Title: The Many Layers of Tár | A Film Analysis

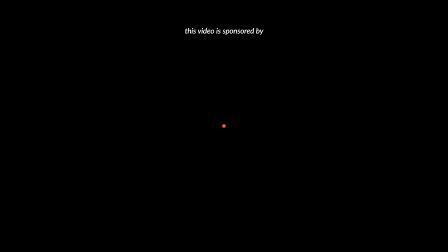This video is brought to you by my patrons and my new series, Unrated, only on Nebula.
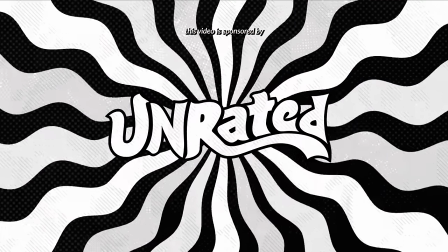Stick around to the end of the video to find out more. The rain? Is that gonna ruin? Okay. All right. Action. It had been 16 years since... It had been 16 years since Todd Field. It had been 16 years since Todd Field had directed a picture.
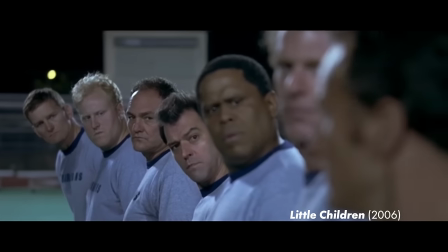And that film was Little Children, released in 2006 to critical acclaim. Enough acclaim that when I was in high school, I hosted a double feature and I chose Little Children and The Reader.
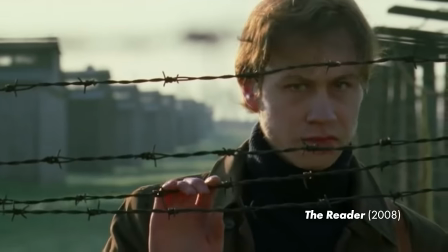And I was not allowed to choose the double feature ever again. The film is told from several points of view, including that of an omniscient narrator.
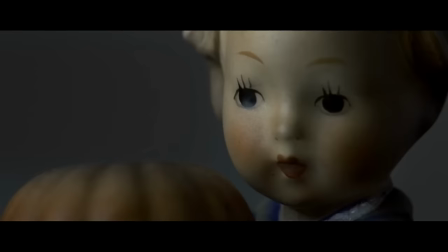But what stands out to me about this film years later,
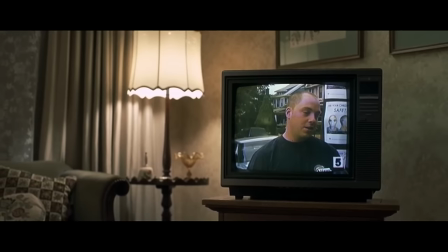beyond the incredible performances and its central discussion of how to fairly balance empathy and justice,
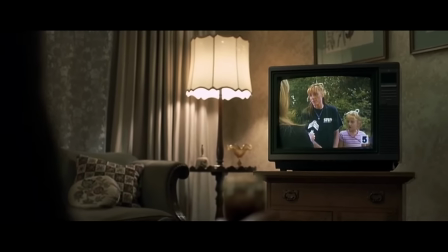is how closely Little Children sticks to its theme. The main characters tease each other.
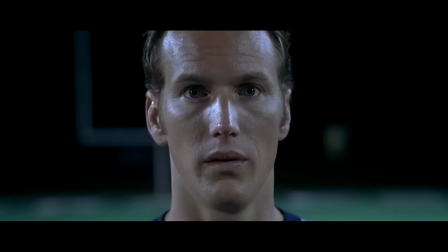They tear each other down. They bully. They hurt one another. They act out.
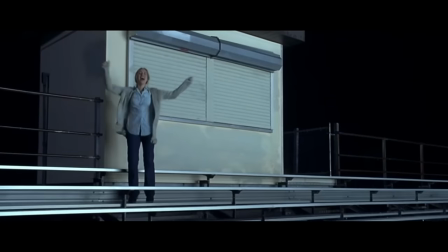They are desperate to fit in and desperate for the same things that they wanted when they were in grade school.
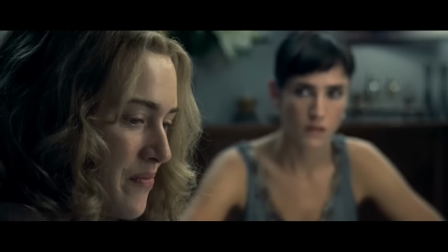All of these adults act like little children.
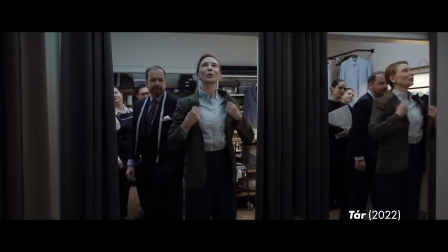And in Tar, Todd Field also crafted a film that stays loyal to its central theme. The story of Tar is pretty straightforward. A conductor with a sketchy past of problematic views and dating students is hoisted by her own petard, eventually ending in disgrace and obscurity.
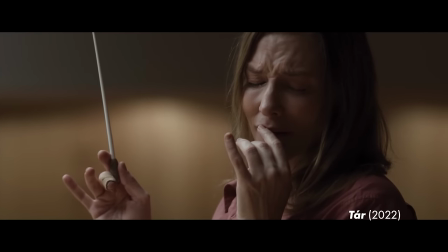But just like Little Children, there is one central theme that runs through the entire 2 hours and 38 minutes of this film.
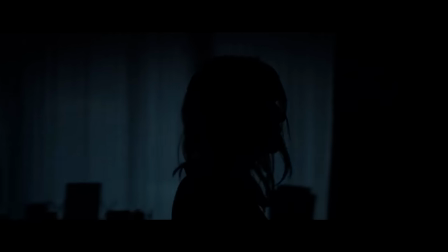It's the one thing that powerful people try to control, but have yet to fully conquer. Time. Spoilers for Tar, but I don't really think this is the type of movie you can spoil, so.
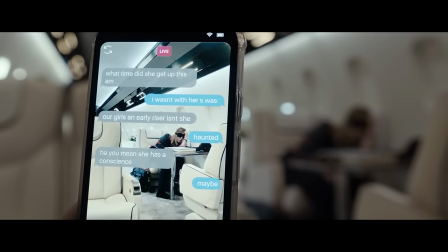After a brief text message exchange that subtly introduces the affair between Tar and her current assistant, the film begins with the credits.
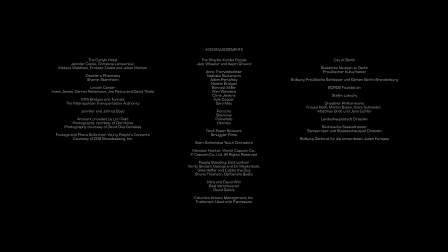Todd has said in an interview that on streaming services, audiences often skip over them, so he put them in the beginning. We're asked to give due time to those whose labor went into the film. They deserve our time.
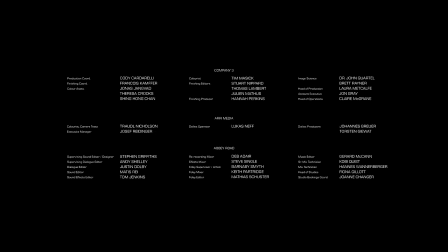As does the song in the background, which is sung by the Shipibo-Conibo tribe that Lydia Tar studied with. Before we spend 3 hours with a rich white lady, let's give a moment to the culture that she appropriated.
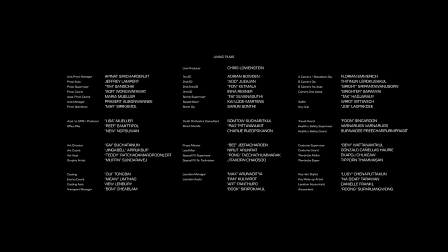And while we wait with those who brought Tar to life, we're transported to waiting with Tar herself,
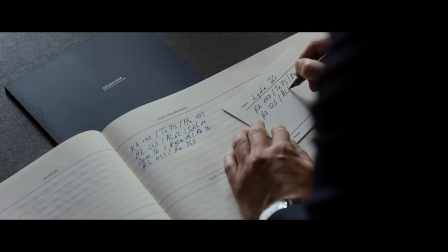behind stage, as we watch bits of the work that went into preparing her for this onstage interview.
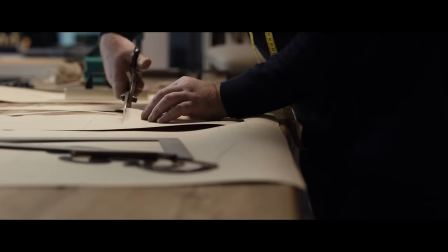Much like the credits that just swam by, telling us who we should give credit to for Tar the film,
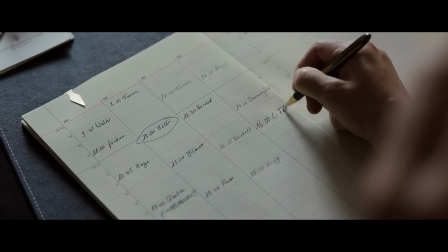the beginning of the movie takes us through those behind the scenes who are responsible for Tar the character.
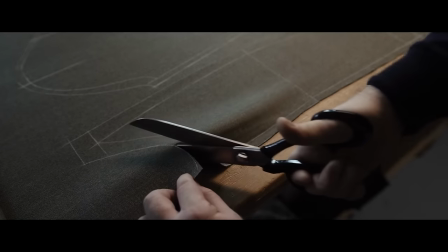The stack of records she looks at to think of an outfit, the tailor who made it, even her assistant mouthing the glowing words she wrote for the interviewer to say.
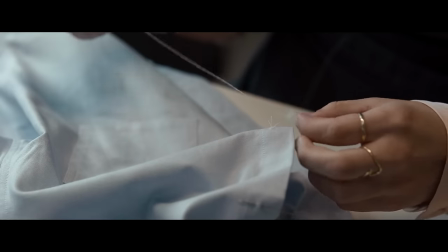Tar has a particular affinity for Mahler. As much as this film is constructed, so is the persona of Lydia Tar.
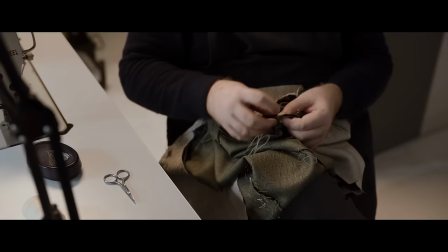The editor edits the takes. The tailor edits her suits. While this interview may seem casual,
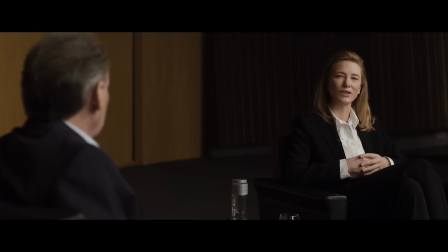so much time has gone into preparing for every last moment to make sure that it feels natural, off the cuff.
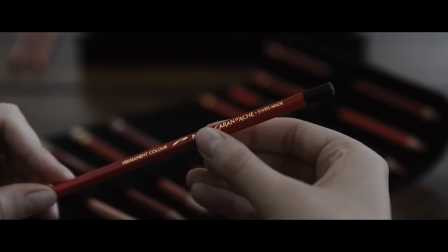By showing us these moments of preparation, Todd is showing us how constructed these moments are. Much like in the beginning of the credit sequence, we hear Tar tell the Shipibo-Conibo singers, Just ignore the microphone.
Just act as if it's not there. Sing as if it's not there.
When we watch a movie, we're supposed to just pretend that these moments of production aren't there.
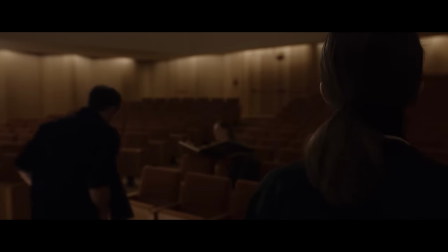That there's no director standing just off camera. That there's no script or reshoots.